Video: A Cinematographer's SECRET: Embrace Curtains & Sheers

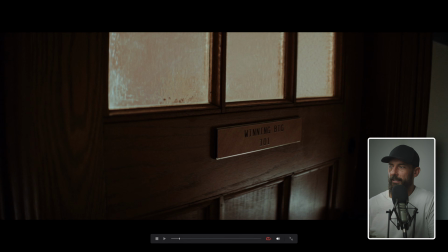(4:09)
Oh, that's a big pull, actually. Probably should have done that pull before I also like this. Like, what don't you want to do? You don't want to light up the whole thing. What do you want to do? Like, make it a little bit messy, right? I know there's some sort of Japanese term for that. Like, make the shot perfect and then like sprinkle in a little bit of mess.
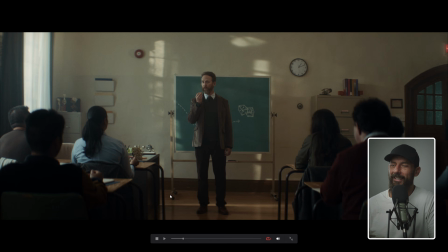(4:27)
Like, it shouldn't be like that. And this is me. This is definitely me.
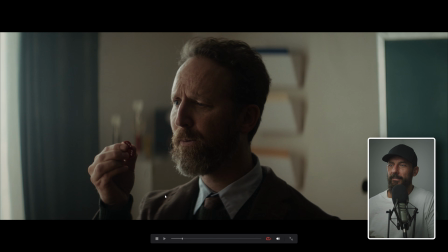(4:32)
Like looking at you guys like, oh, what are you? Come on. In the corner of the room, dark side, this is bread and butter stuff here.
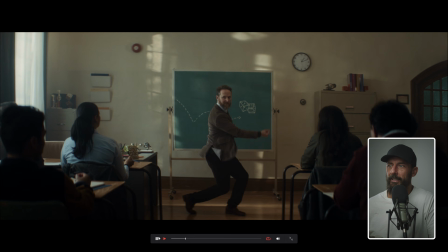(4:38)
We don't have to do that. What I will say is here, okay?
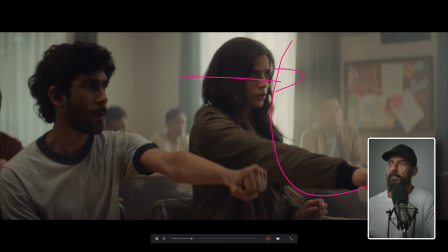(4:43)
They're in a school and there's curtains and shears on the window. And the production design and art department, they will, I know this for a fact because they do it to me every job. They will poo-poo this idea through and through.
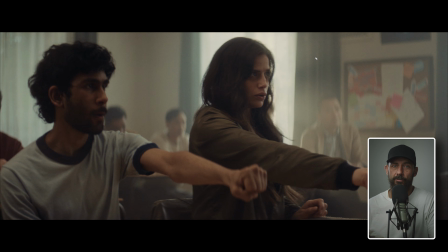(4:55)
They're going to be like, what? There's curtains and shears? Again, if you're at a school, with curtains and shears, you are definitely studying some sort of wizardry. I will give you that. I grant that. It looks nicer. And what are we doing?
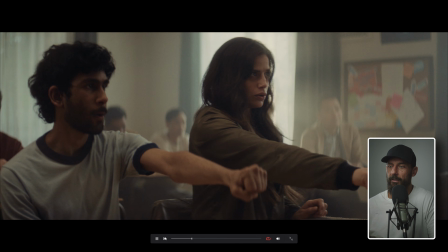(5:10)
What are we doing if not to make this thing look as cool as possible? And do we haze the living crap out of that thing?
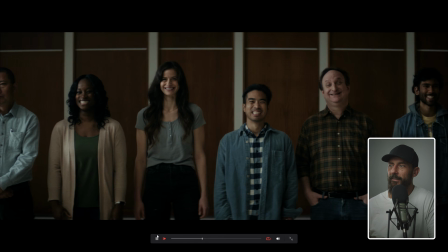(5:17)
Yes, we do. Why don't we? That's my smile as well. These guys are having good times.
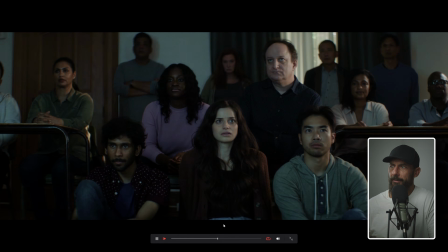(5:22)
And we're in the shower. There's one more I wanted to talk about in here. Shears, curtains, bang.
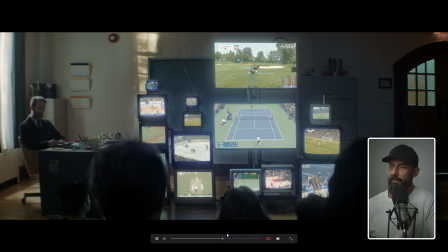(5:27)
I like that over there. All right, that's interesting. Always do that everywhere that you can.
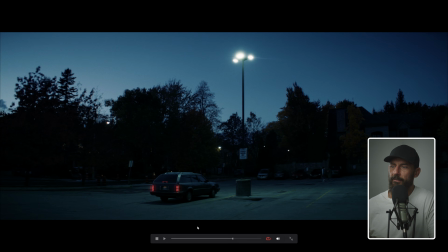(5:32)
And no, it's right. Oh, we're going to come back and talk about that in a second. Where's the wide of the room? Here. Okay, this is a good thing to keep in the back of your mind anytime you're doing any daytime interior and you want to make it cool, which means you're going to bring in big lights from the outside. You have two choices in this scenario. Do you want to backlight the people? Or, just imagine instead of a line of people, this could be anything.
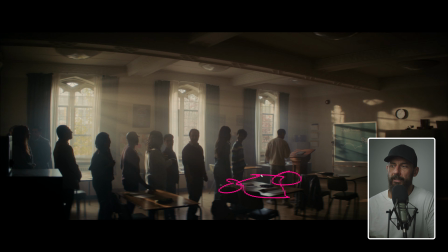(5:59)
This could be two people talking. It could be two people sitting at a table, like in a restaurant or anything. You got one real big decision. Do you want to backlight the people, or do you want to throw some amount of interest in the background? I would say just erring on the side of, I want to create as much interest and I want to give myself as much depth with one light or one, I say one light, but it's probably, you could do this with multiple lights, right? Outside each window.
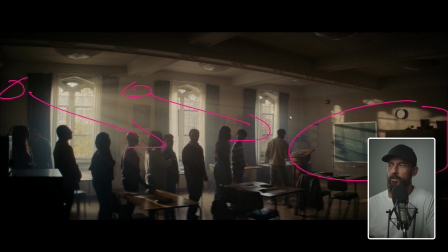(6:27)
The big decision is, do we go light this way towards this wall, or do we light this way towards the inside? What you don't get when you light towards the camera is you don't get any interest in the background. You might get backlit people, right? But you don't get any interest on the walls. And I would always say, let's go walls, because we can do, again, if this is a conversation between, let's say, this person and this person, we can always fake those backlights when we come in for the coverage. But for the big wide shot, I want interest everywhere else, because that's the hardest thing to create.
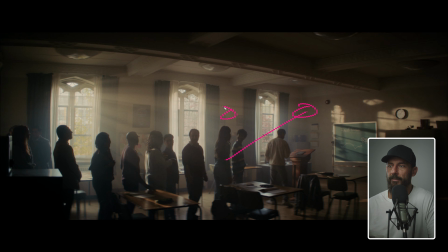(7:02)
Here, if we place the lights this way, so outside behind this one, we have one coming in here. Outside this one, we have one coming in here. This is going to be flat. And that's a huge part of your image, right? Even if you take this and cut it way, way down, it's still a big part of the image is this big blank wall over here. So I'm always looking for what's the easiest way to get interest in an area that is very hard to get interest in. And so the slash is the easiest way to do it. And that's the choice that you make. That's the trade-off. So I would say here, wide, makes sense. Going closer, doesn't make sense. I also like this. Can we just throw just a little something in the frame?
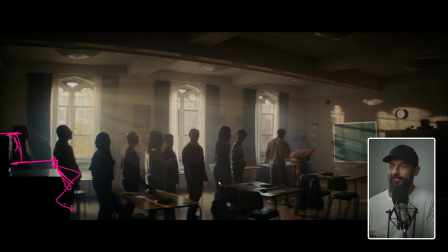(7:43)
Anytime you think oh, the shot's ready to go, just be like, ooh, is there anything we could add in here that would make it slightly better?
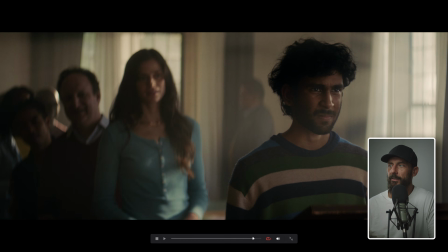(7:50)
You go, yeah, there is. Oops. Bang. That's a nice shot, right? Got a little soft hob on the lady back here. This guy's wincing. Nice little 4x frame just there with some level.
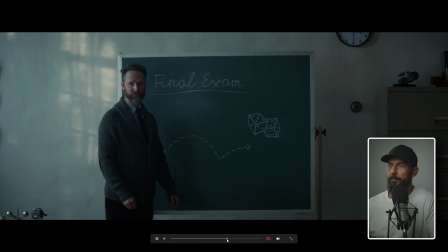(8:02)
I don't know. That's a beautiful shot. Let's come back to this one. This is what I wanted to do, because this will help you with scheduling.
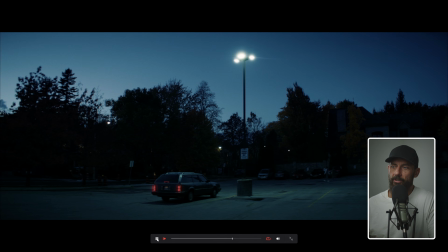(8:10)
Let's just imagine that this hasn't been shot and we're just seeing the boards. We've got an outside car park shot.
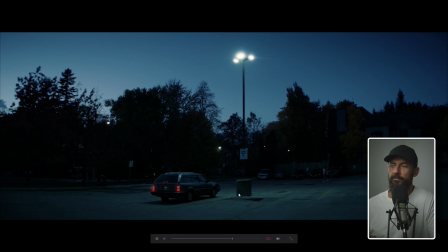(8:16)
And then we need to get we got two shots in the sequence. We need to get this shot too.
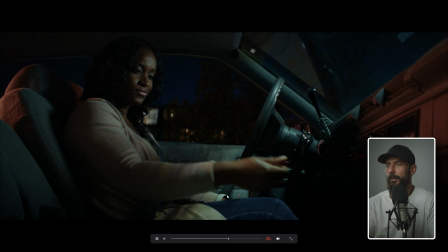(8:21)
And the first AD turns to you and goes, okay, we're going to be in the parking lot. What time do you want to be here? And what order do you want to shoot? It's normally you would do the wide and then you would do the close up. That's how, or, you move in on any film set. Except if you're doing, let's just imagine that this is, what are we going to say?
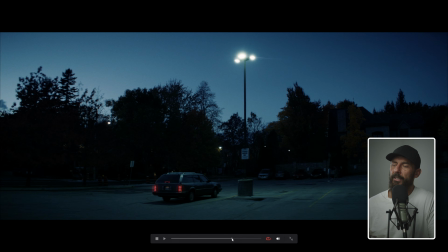(8:40)
We'll say this is sunrise, right? Let's just say it's sunrise. Could be sunset. Doesn't matter.
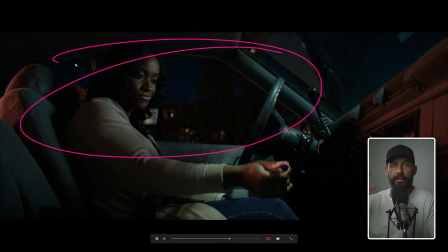(8:45)
You do the closer things first. Why? Because you can manipulate this level a lot easier than you can fake this level,
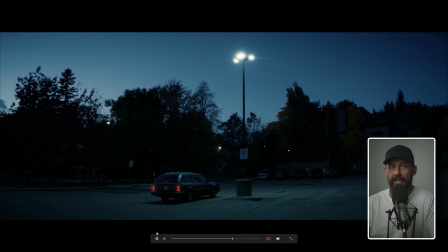(8:55)
especially for running time on schedule on the day, which means, if you go over here and you need sunset in the background for this shot,
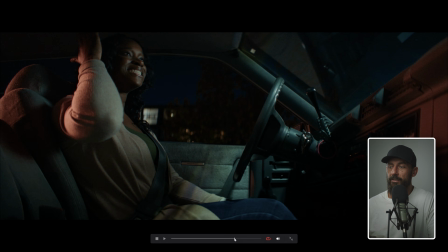(9:10)
nightmare, right? So if this is morning shot, I'd say let's start with the close stuff. Let's start with the close when the level in the sky is way, way down. We can find some way to mask it.
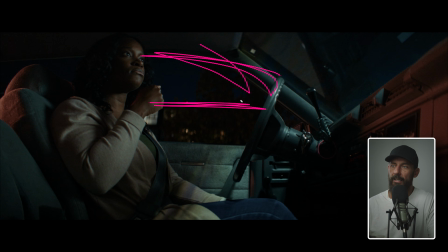(9:20)
If you wanted to get rid of this sky, right? If you didn't like that it was this dark compared to the next shot, all you have to do is come up, right? And then as the camera booms up, you start to lose more and more of that sky. You get to get more of this background, and then maybe we can shine a light into the background. It's just you're compressing the space.
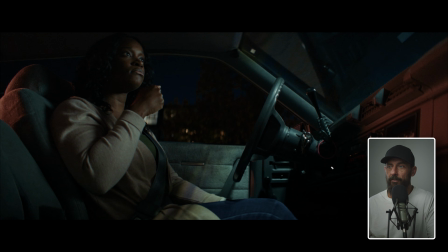(9:39)
So schedule for the wide. Schedule for whatever look you want from the wide, and then work backwards for all of this. Because it's so tight, you can fix it all quite easily. And again, it's does this match?
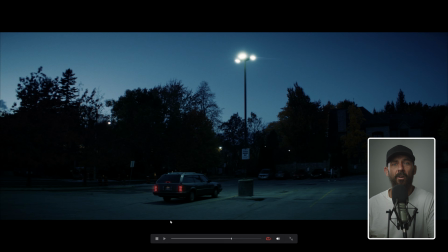(9:54)
Go back. Does this match that? No, it doesn't match that. Does anybody care? Nobody cares. So just do the best that you can. But here, still, it's a good angle, right? It's like we always talk about. What do you want?
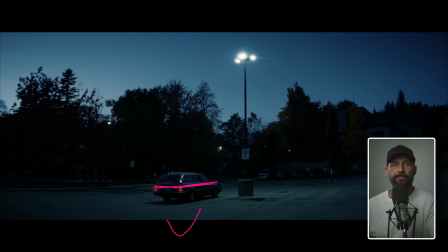(10:09)
I want this thing to take up the maximum number of pixels on the sensor as possible, whatever the subject is. How do we do that? Well, if we crab left, this moves further and further and further over, right?
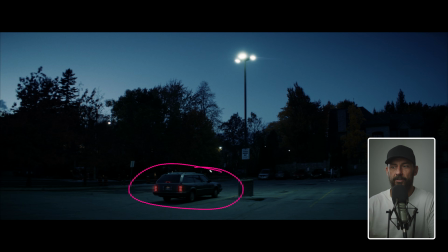(10:24)
And so this whole car takes up less pixels. Why? Because we start just looking right towards the back. So you can imagine what the frame would be. If this is the frame, if we're just looking at the back of the car, right? Tire, that's a horrible car. But we're looking that way.
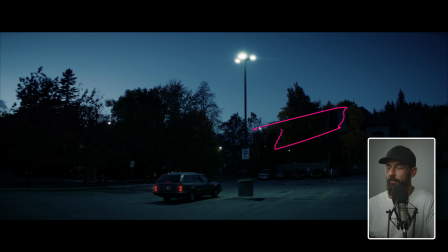(10:39)
It takes up less than if we're looking at the car where we can see 3, almost 4 of the tires, right? Just imagine if you go that way, you lose a tire. So take up the maximum number of pixels. That's how you do, and the same with everything, really. This block here, whatever the key thing is, we want to make that as big as possible.
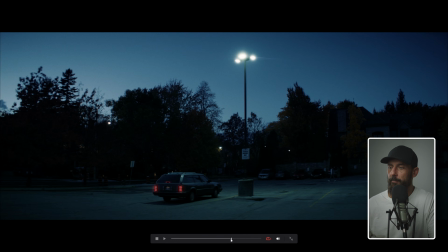(10:58)
And that's how you do it. Pretty simple. Anything else we want to talk about
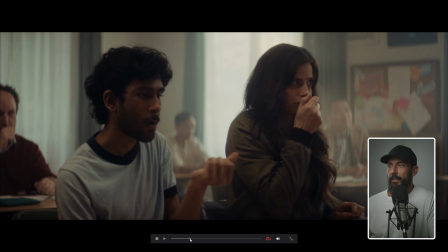(11:03)
here? Not really. It's like, shoot on the dark side, haze it up, and make it halfway interesting on the wall. That's all you got to do. It's not that complicated. Somebody out there's doing it. Why not you? Okay, that's going to do it for this one. Many thanks. We'll see you in the next one. Goodbye.